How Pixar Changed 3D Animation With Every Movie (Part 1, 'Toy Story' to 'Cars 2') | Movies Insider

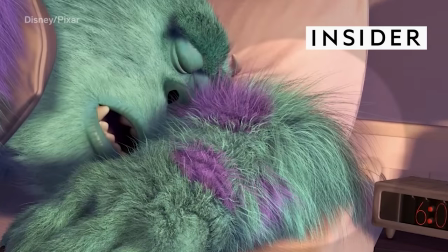0:00 See these hairs on Sully's arm from Monsters, Inc?
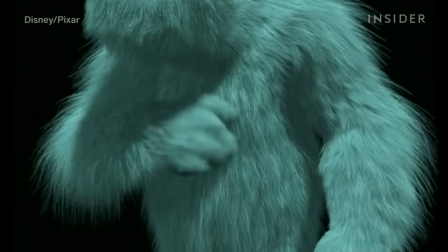0:03 Instead of animating each hair one by one, Pixar computer scientists created a program called Fizz-T,
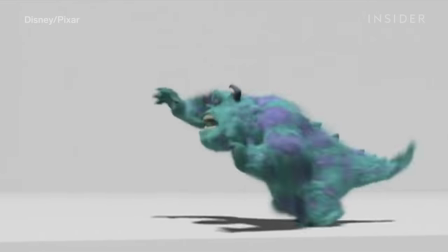0:10 which would automate the movement of Sully's hairs based on what's happening in any given scene.
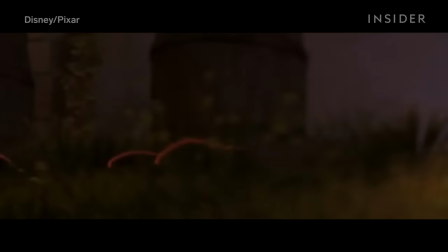0:15 Pixar would later use the same system to simulate realistic fur on animal characters, like Remy the Rat and Doug the Dog.
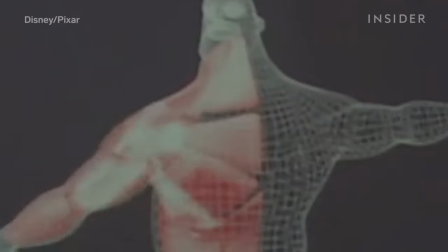0:23 Every single Pixar movie brought at least one groundbreaking innovation, animation,
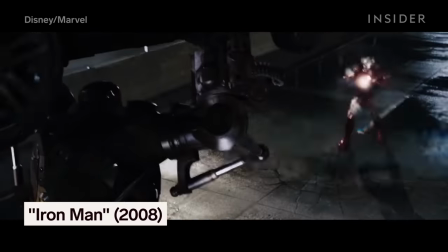0:28 each changing the future of animation and moviemaking as a whole. Let's look at how every Pixar movie brought animation into the future.
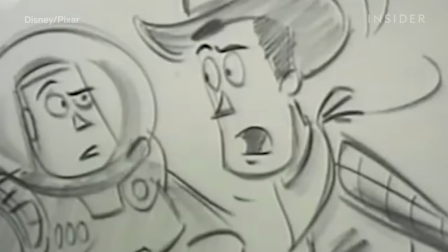0:39 Computer graphics were around in the 80s in small doses, but to make fully animated movies like Toy Story,
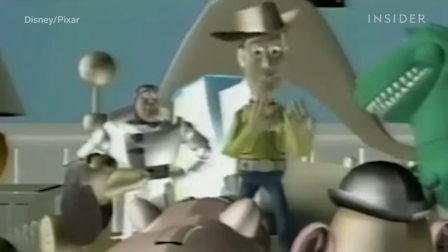0:46 the industry needed software that could render complex animations.
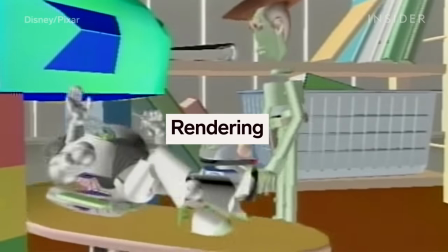0:50 Rendering is when a computer takes all the info about an animation, the different algorithms for color,
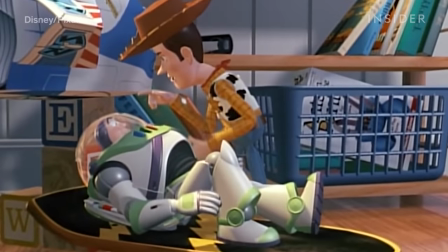0:55 motion, pattern, light, shadow, and effects, and basically films the movie.
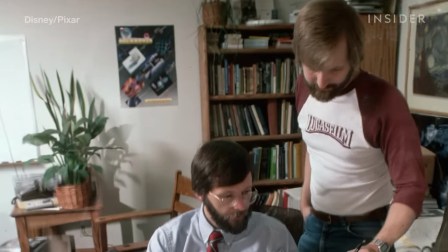1:01 In the late 80s, some of Pixar's top researchers got together to design Render Man,
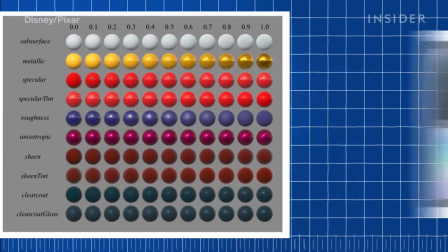1:06 a program that combines all the 3D assets created for each frame of a movie and translates them into a film-quality,
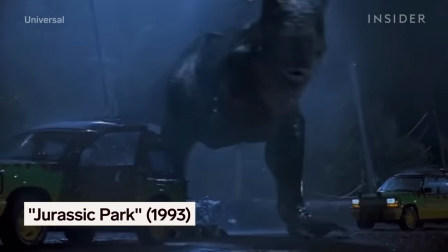1:13 photorealistic final image. Toy Story wasn't the first movie to use Render Man, but it was the first-ever 3D animated feature film,
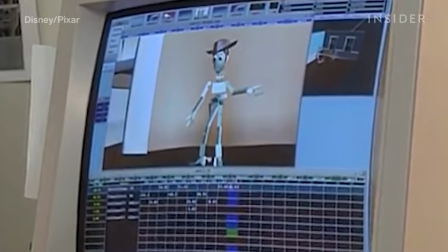1:22 And the only way Pixar could render the whole movie was with RenderMan, which shows how this software revolutionized animation.
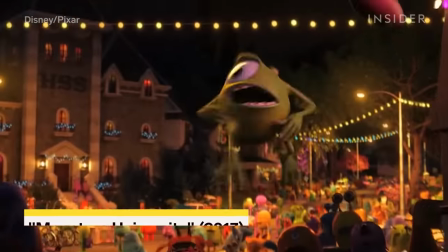1:29 Since then, RenderMan has been the final step in the production pipeline behind every single Pixar film, and many non-Pixar films, too.
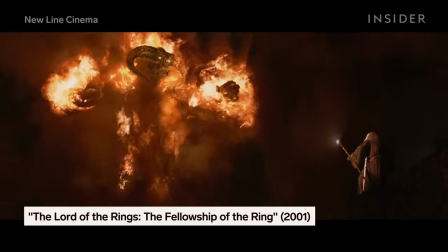1:37 In fact, it became the industry standard for rendering, and the first software product to be awarded an Oscar.
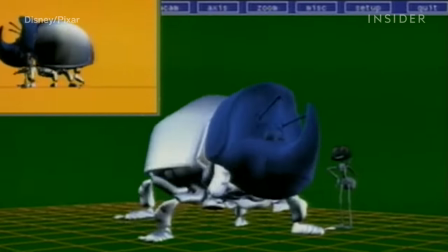1:46 In 1998, A Bug's Life presented a different challenge, creating characters with a smooth texture and fluid lifelike movements.
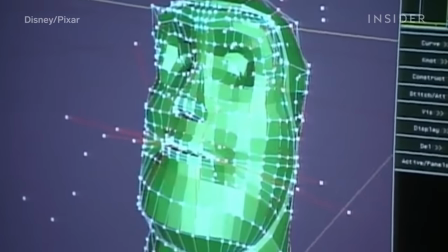1:54 For years, 3D models, both in CG animated movies and video games, had been mapped with polygons.
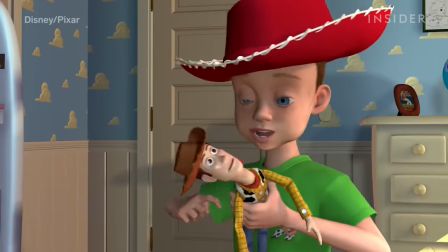2:01 That made some characters come out looking patchy, like Andy in Toy Story, whose hand isn't smooth like a human hand should be.
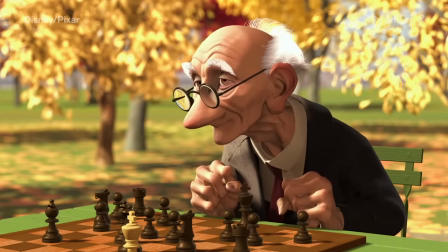2:07 So in A Bug's Life, Pixar's artists applied a modeling technique they used on their Oscar-winning short, Jerry's Game.
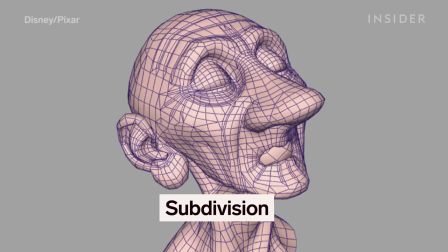2:14 This was called the subdivision technique, which one of Pixar's founders helped invent.
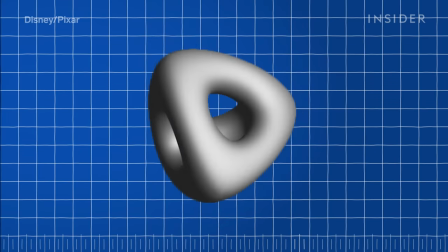2:19 It's when a modeling artist subdivides a hard-edge shape enough times that it appears as a smooth surface.
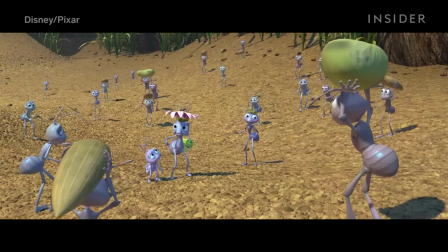2:26 A Bug's Life was the first feature film to use subdivision, which worked especially well on hard bodied insects like ants to create glossy textures.
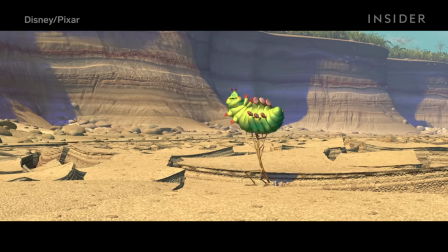2:34 And the team was able to experiment with one soft creature, a Bavarian caterpillar named Heimlich.
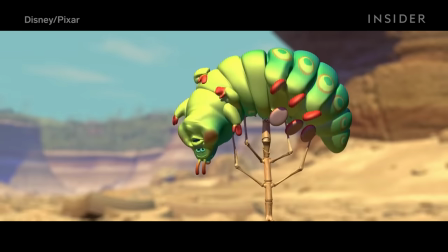2:40 See See all his smooth curves and rolls? That's thanks to Subdivision, which made it possible to create this type of plump, squishy bug.
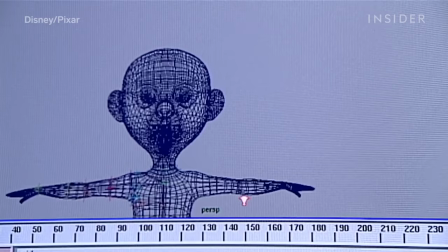2:48 This technology would eventually be used for almost every object in Pixar films.
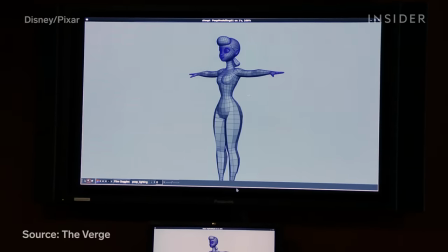2:53 And like Render Man, Subdivision became a standard technique in the industry,
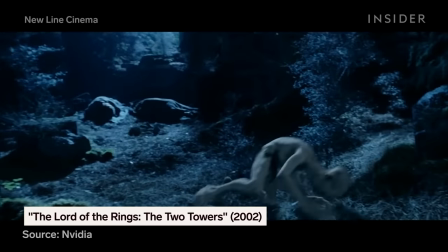2:58 later helping to create CG characters in live-action movies, like Gollum in the second and third Lord of the Rings.
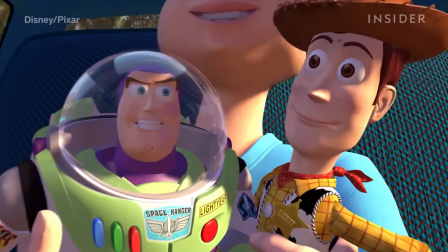3:05 If you look back at Andy in the original Toy Story, you'll notice his flesh looks a little too similar to the plastic surfaces on his toys.
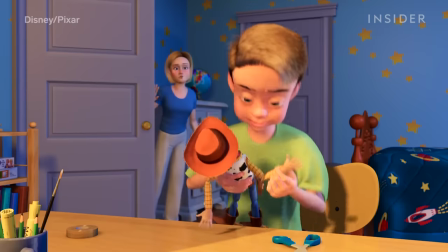3:13 It lacks detail. For Toy Story 2, Pixar wanted to give Andy, his mom, and the new humans in the story more natural skin.
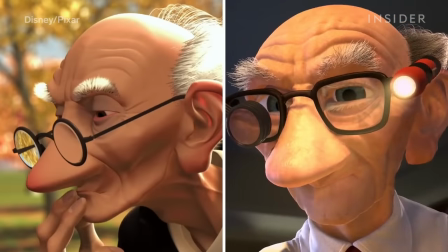3:22 So the studio created a major addition to RenderMan, a shader.
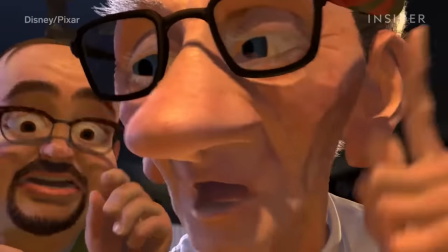3:26 This added toolset helped Pixar's shading artists paint layers of detail over the basic renderings of characters.
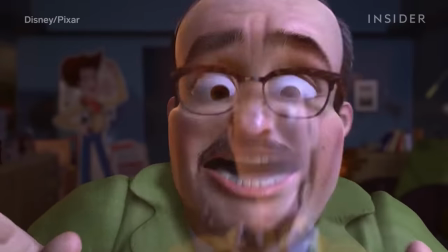3:32 Like real-life makeup artists, they could now give humans unique skin characteristics like pores, veins, sweat,
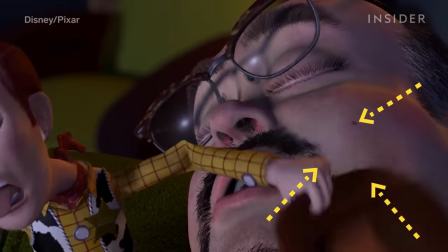3:40 redness, whiteheads, moles, whiskers, or a five o'clock shadow, making them look less plastic and more alive.
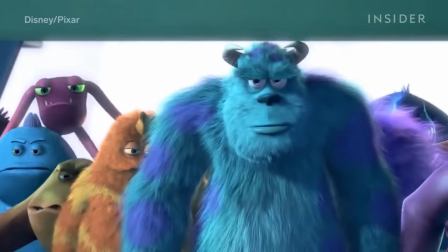3:51 Pixar had to create some very furry monsters for Monsters, Inc., including the eight-foot-tall Sullivan, who had nearly three million hairs on his body.
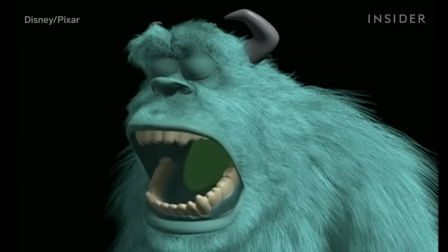4:01 Animating every strand of hair one by one would have been impossible, especially since Sully appears in over 600 shots.
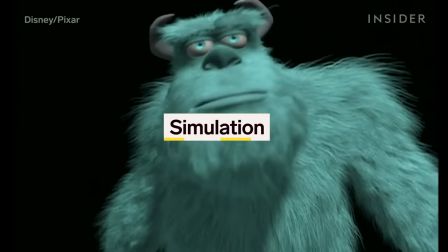4:08 So Pixar set up a department dedicated to simulation, a way to automate the movement of elements like hair, fur, and clothing.
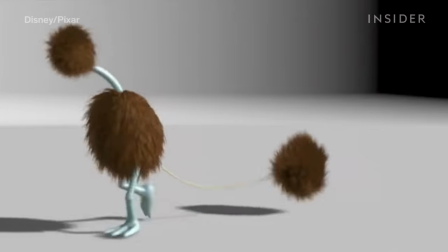4:15 The team also built a simulator engine called FizzT, which calculates, for example,
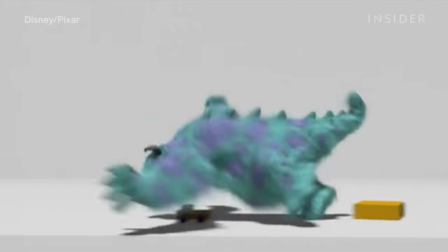4:20 how hair moves with the character's movements, or how hairs collectively respond to forces like gravity, wind, or snow.
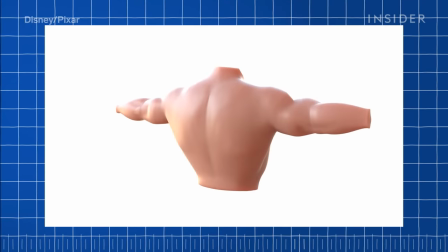4:28 Pixar has used fizz tea on every one of its movies since then to give realistic movement to everything from human flesh to the suckers on an octopus.
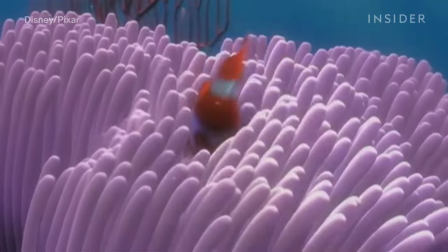4:38 Pixar moved underwater for Finding Nemo, so the studio had to nail the appearance of light passing through objects in the ocean,
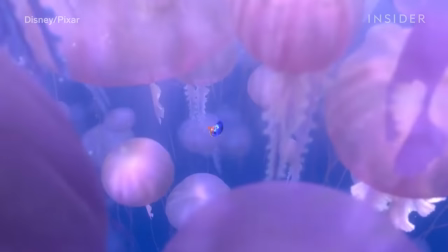4:46 like the several thousand jellyfish in this sequence. These jellies called for different shading than any other creature Pixar had worked on.
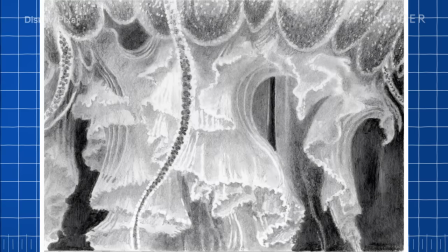4:54 As CG supervisor Lisa Forssell said, the team didn't want the jellyfish to look transparent like a window or translucent like a shower curtain.
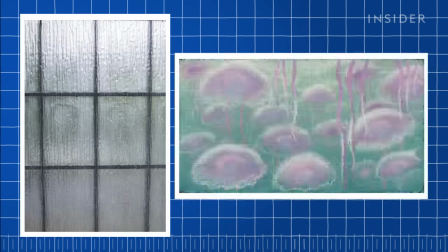5:03 Their membrane needed to resemble bathroom glass, where you can see through it, but it's all distorted and blurry.
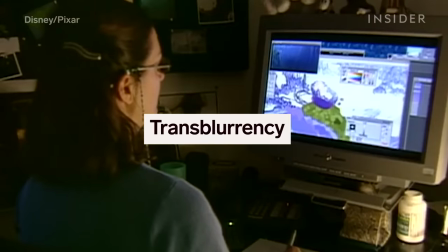5:10 So Pixar wrote a whole new shading system called Transblurancy, which blurred the background of objects based on their depth and distance from the viewer,
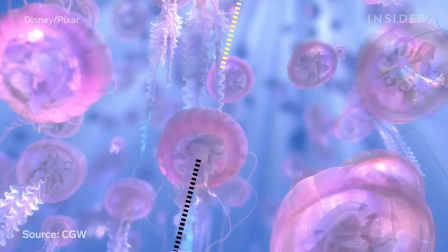5:19 calculating camera position and optical light paths into the equation.
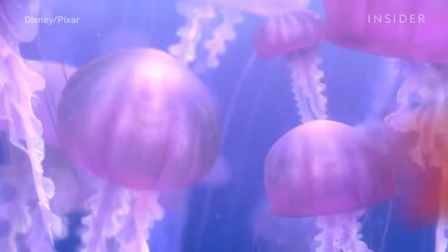5:23 You can see how the background is most blurred in the middle of the jellyfish and least blurred on the edges of its bell.
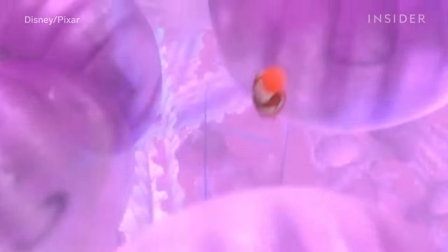5:28 That's true to the way light refracts through a jellyfish's membrane, and it captures that bathroom window effect they were going for.
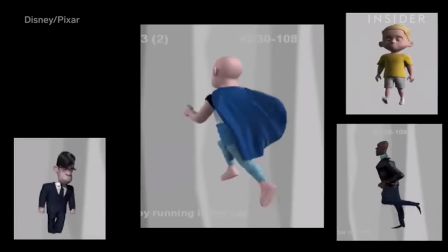5:37 The Incredibles was Pixar's first movie with an entirely human cast of characters.
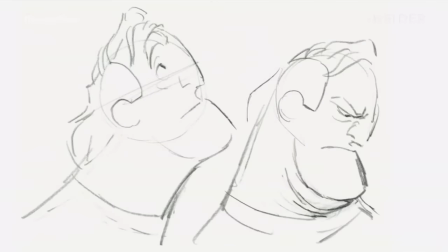5:43 And when it came to building those characters, none of them were harder, literally, than this one.
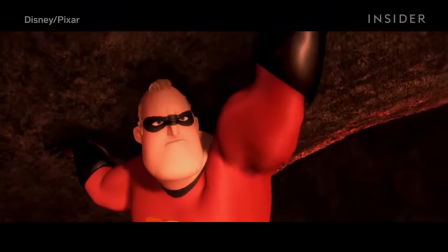5:49 Bob, better known as Mr. Incredible, would be the most muscular character Pixar had ever created.
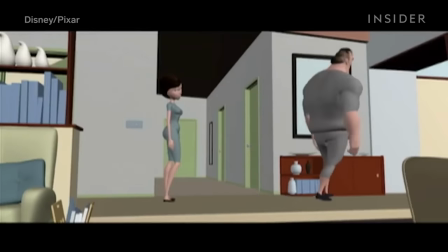5:56 So the studio came up with a completely new approach to his layers of skeleton, muscle, and fat.
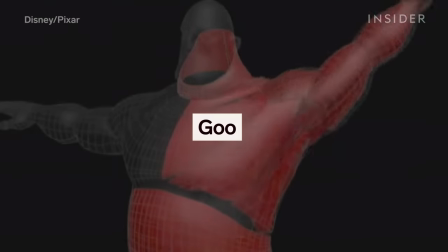6:02 The team designed a type of muscle rig called goo that let a character's skin respond to their moving muscles.
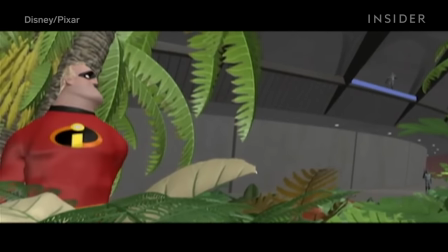6:09 Better yet, animators could see this response in real time as they moved their character around.
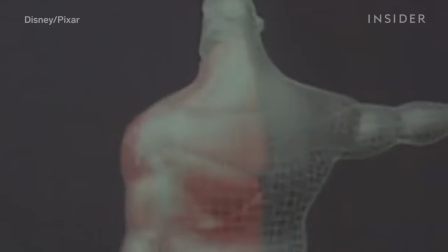6:14 This led to breakthroughs in body parts that had always been problematic in animation, like the shoulders.
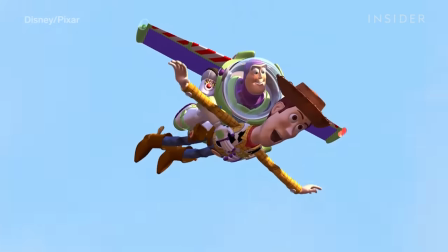6:21 Until this point, Pixar had stuck with characters that have more primitive shoulders.
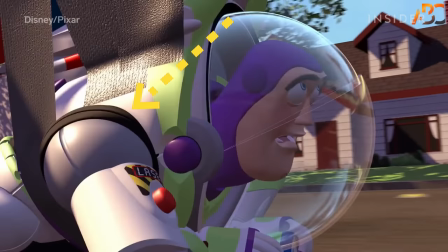6:25 Look at Buzz, whose shoulder consists of a ball and socket, or Woody, who just has a stitch where his arm hinges off his body.
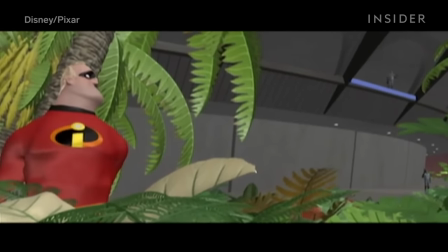6:32 Using goo, animators could master the tiny details of Mr. Incredible's much more complex shoulder movement,
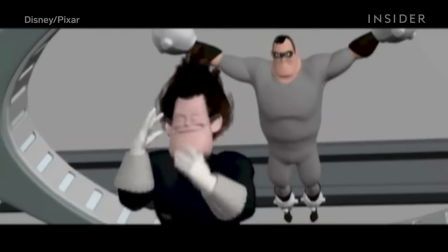6:39 like how his trapezius muscle affects his pectoral muscle. Once the rigging and modeling team perfected Bob, they could use his skeleton as a template,
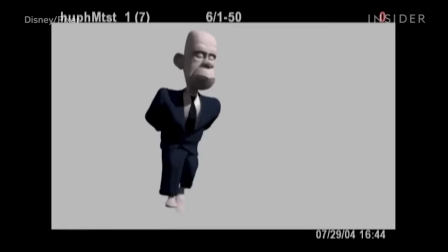6:47 reshaping the muscle rig to fit other characters and giving them equally complex motion.
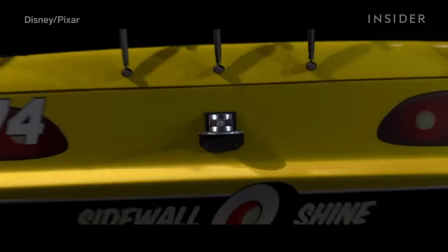6:54 In real life, a car would look weird if it didn't have any reflections on its surface.
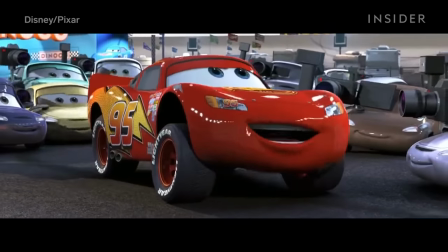6:58 But translating this on screen can get complicated, especially for a movie like Cars.
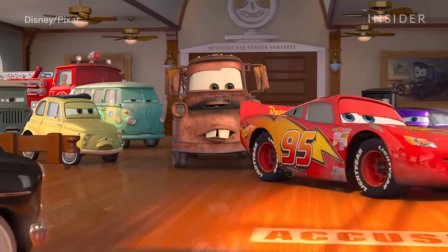7:04 See, shiny cars reflect other shiny cars, which makes for a lot of reflections at play in scenes like this one.
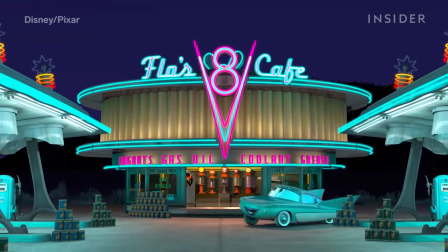7:11 The only way Pixar could master all these reflective metal surfaces was with ray tracing,
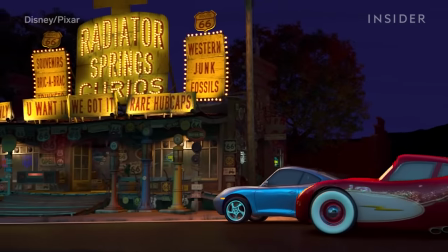7:16 a technique of mapping out all the rays of light in a scene as they bounce off walls, objects, and characters.
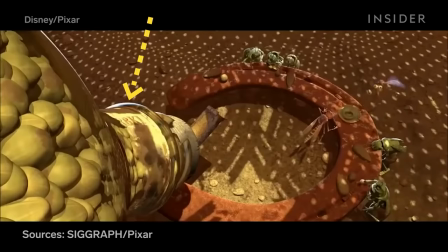7:22 Pixar first used ray tracing in two shots of A Bug's Life to create the reflections on a glass bottle, but it only became a main part of the rendering process with cars,
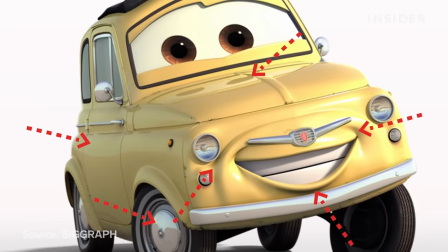7:32 where it was used to create the sharp shadows and detailed reflections the filmmakers needed. Ray tracing transformed animation.
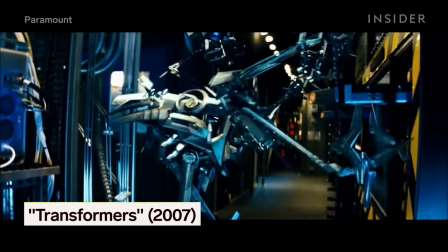7:39 It even ended up on CGI elements in live-action movies like this transformer or Iron Man's suit.
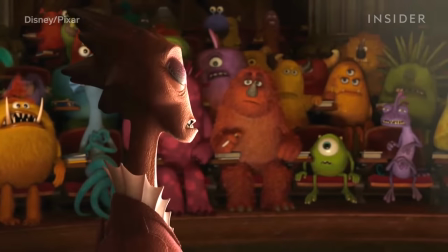7:46 And it set the stage for even more complex lighting in future Pixar movies like Monsters University.
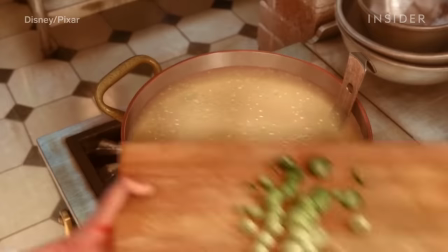7:53 In Ratatouille, all the dishes had to look absolutely delicious.
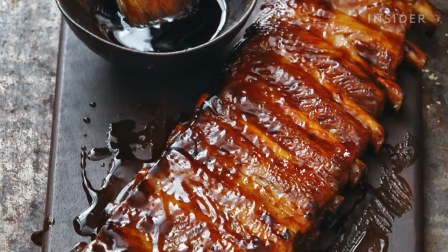7:58 So the shading art and lighting team studied food photography to figure out what exactly makes food look good on camera.
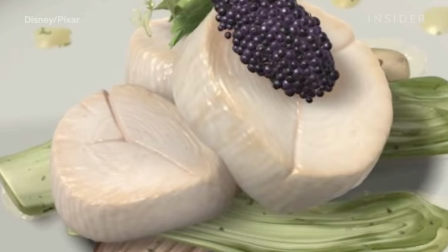8:06 They determine that a lot of a dish's visual appeal boils down to the appearance of softness, which comes from light passing through the food.